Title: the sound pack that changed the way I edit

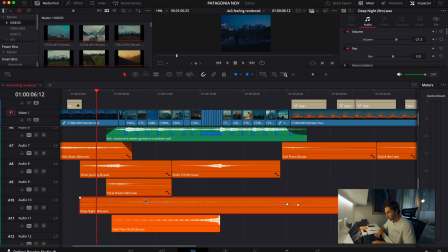(8:05)
And then here, my idea was to have a lot of different kind of like highs and lows moment in the video, and the track itself wouldn't allow me to do that, so I kind of created these moments with these assets.
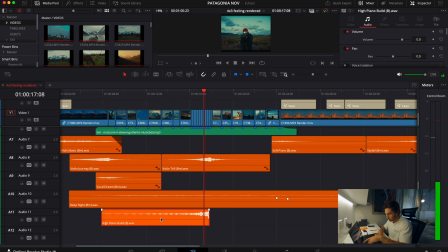(8:23)
So here you can see that I have I have one riser and one transition, basically two risers,
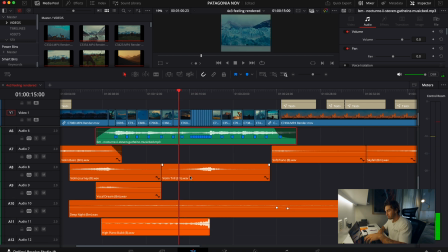(8:29)
and then I'm gonna play this specific part with the risers, and then I'm gonna play without. So you can see the difference that having these assets can make in your footage.
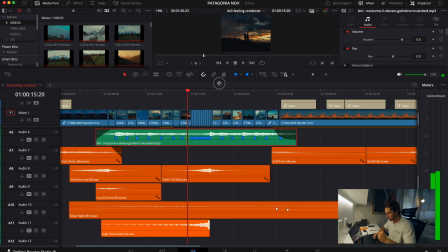(8:46)
You can really see like how the video kind of like accelerates
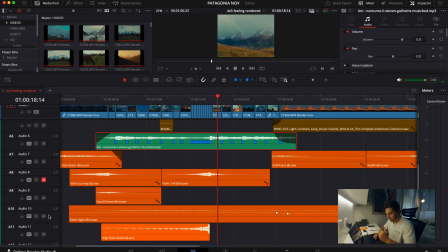(8:55)
with fast cuts, and then I'm gonna play without these two, for example, this one. So you can see that it kind of wouldn't make sense to have this kind of fast-paced moment with just the music bed track.
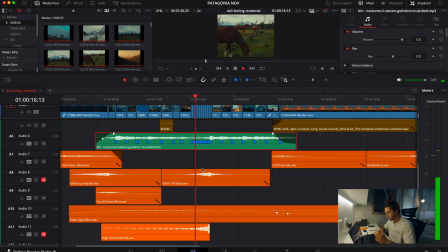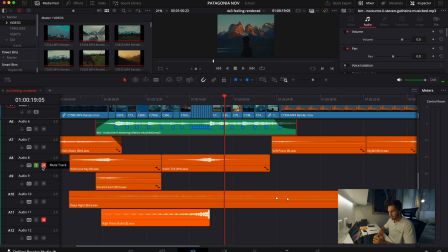(9:17)
See? So having these two, let's play it solo now. These two itself, they can already create this kind of like fast-paced
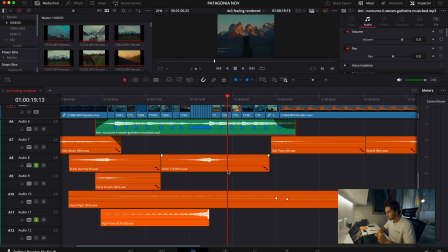(9:35)
transition that I wanted for this part of the video specifically. Then, well, let's keep playing.
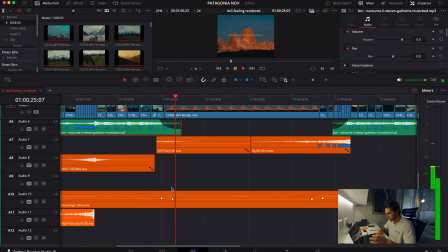(9:45) There's something about the mountain.
So this is a hit.
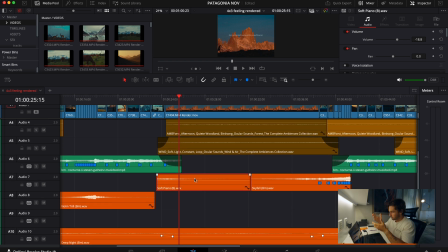(9:49)
A hit is basically when it hits and starts to slow down, and I have a riser again.
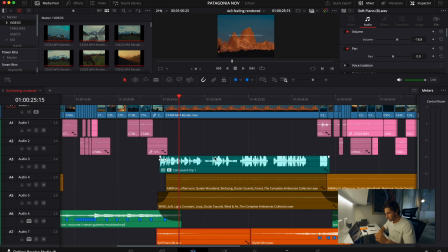(9:55)
So this part of the video I really like. I didn't want to have the music bed track here in between.
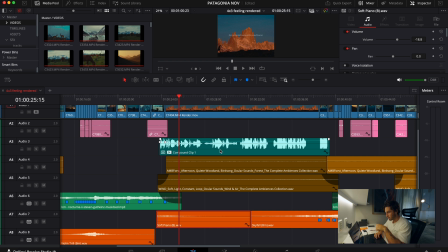(10:03)
I wanted to have the focus on the voiceover that I had, also some like ambient sounds,
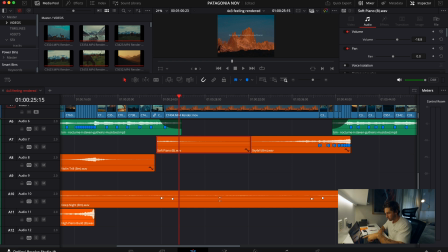(10:11)
and I also lowered my the level of my pad also, because I really want to focus on the voiceover.
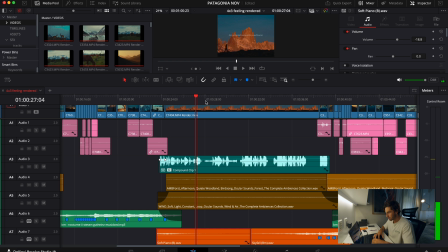(10:21)
And this is actually a sentence. Let me open this a little bit more.
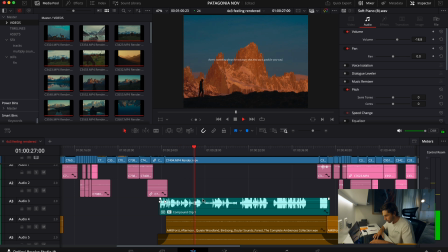(10:27) Something about the mountain that they say is good for your soul. I say home is not a place.
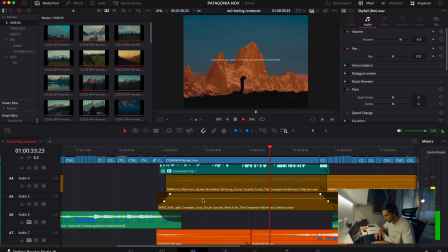(10:35) It's where your heart feels its most whole. I remember the way that the wind brushed across my face. That was home.
So this is actually a sentence from this track.
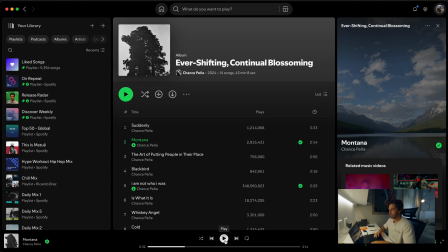(10:50)
I was listening to this track and I was like, I really need to use this on a video of mine.
Worries wash away like the rain. Well, there's something about the mountain there they say is good for your soul.
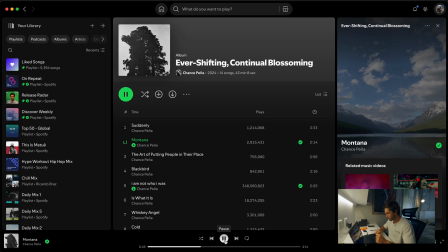(11:08) And I say home is not a place, it's where your heart feels its most whole. And I remember the way that wind brushed across my face. I was home, I was home. 'Cause I've been.
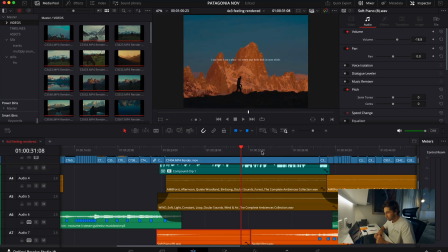(11:25)
So yeah, I really like this song. Music is very big inspiration for me.
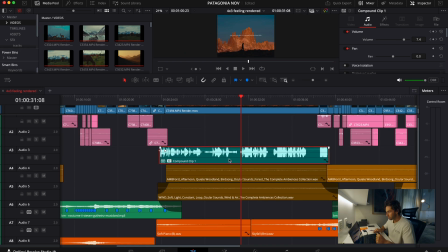(11:31)
So instead of putting the song, I created this voiceover with AI in Artlist, which is pretty great.
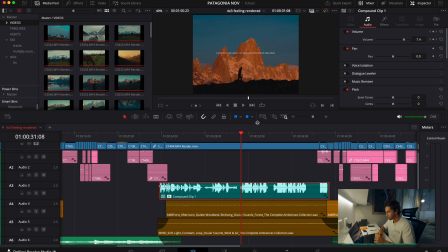(11:39)
I then added some effects. I did like a low pass filter, and also some distortion.
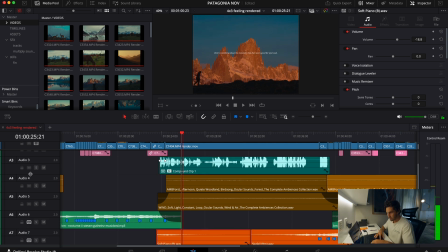(11:46)
And I really like the way it sounds. It sounds kind of like a mountain that they say is good for your kind of like distant radio, some kind of like sci-fi.